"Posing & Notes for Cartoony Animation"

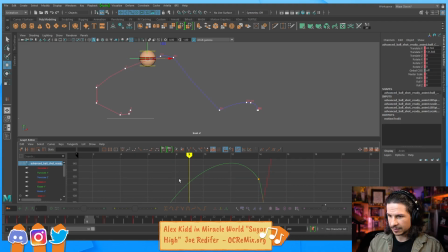[37:19]
Getting a little dip there. I'm trying to find out what it is, but okay.
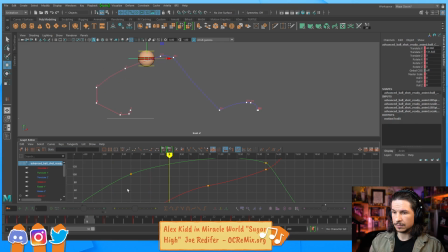Let's just add another key. If ever you're starting to get like these little weird things that are happening, try to just put in another key.
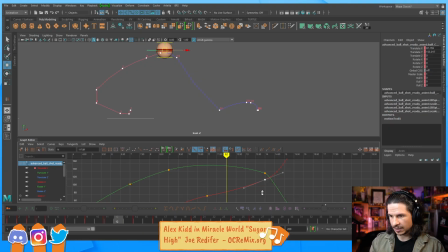[37:48]
And usually you'll be able to figure out what's causing it. Okay. So something like that. I think that should do it. Okay, let's see how this feels.
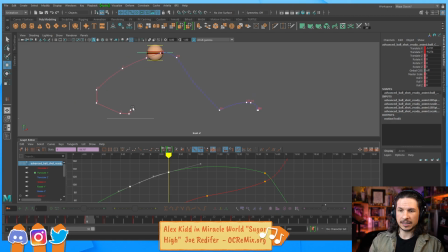[38:01]
Okay, that's feeling a little bit better. We're getting just a little bit more of a kind of anticipation at the beginning. And then it gets thrown through. But what's not working?
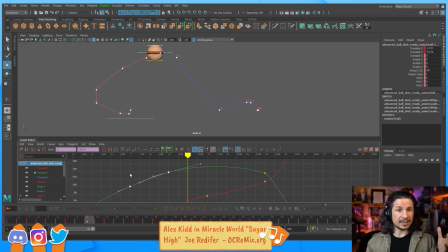[38:18]
This is the big thing with cartoony animation is you're going to exaggerate and things are going to look a little strange at first. So what's not working here? Well, for me, I want a little bit more ease on that change of direction right here.
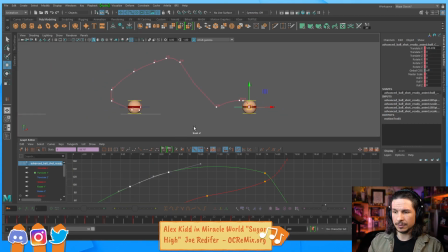[38:33]
Otherwise, it just kind of looks like it bounces off an invisible wall. So how can we push this? Well, we'll just add a little bit more time here. Also, it doesn't help that these two frames are like on the same position here. So we're losing that ease.
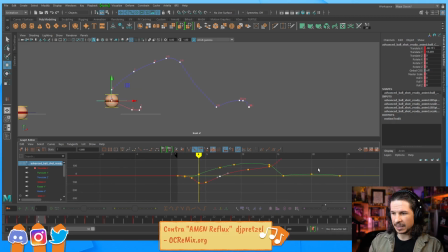[38:55]
Okay. So I want to add maybe 2 frames in there. So now it comes through.
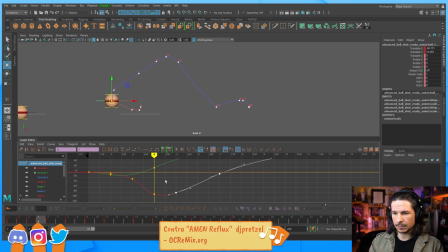And we get a little bit more of a hold here.
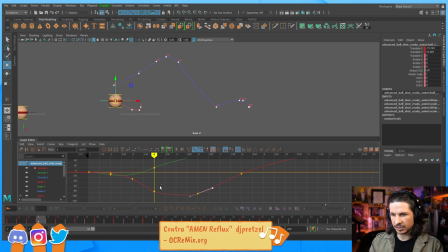[39:29]
Before the change of direction. And just shaping that curve. Okay. So it comes through.
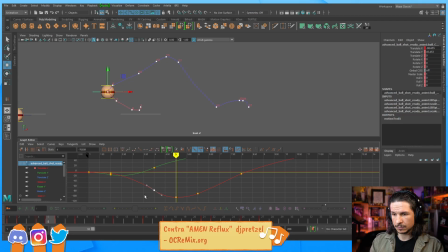[39:50]
And then Here we can go faster. Because we held a little longer, it acts as an anticipation.
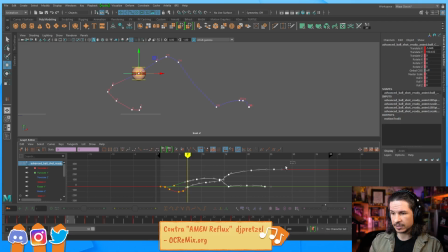[40:03]
If you anticipate a little bit more, you can move faster afterwards. So let's kind of take out some frames here. Now my curve is going to be all messed up. This is the fun part about really tweaking your curves, is you start getting some
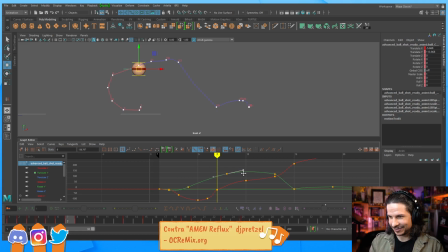[40:21]
really funky kind of motions if you're not careful. So let's kind of push that a little bit more. Like so. Look at that beautiful curve. Oh, isn't it lovely? Let's clean that up a little bit.
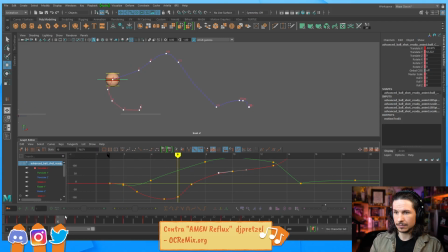[40:39]
Okay. Now, we're getting that little bit of a swoop there. Let's exaggerate that. I want that to be higher by that point. So we're going to do this. Round and then over.
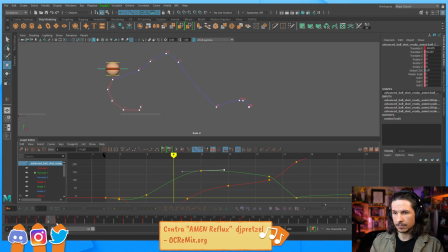Okay. And I think I can.
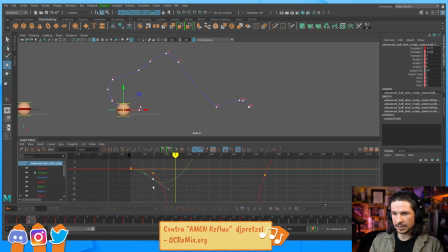[41:15]
Let's push this down just a little bit more here.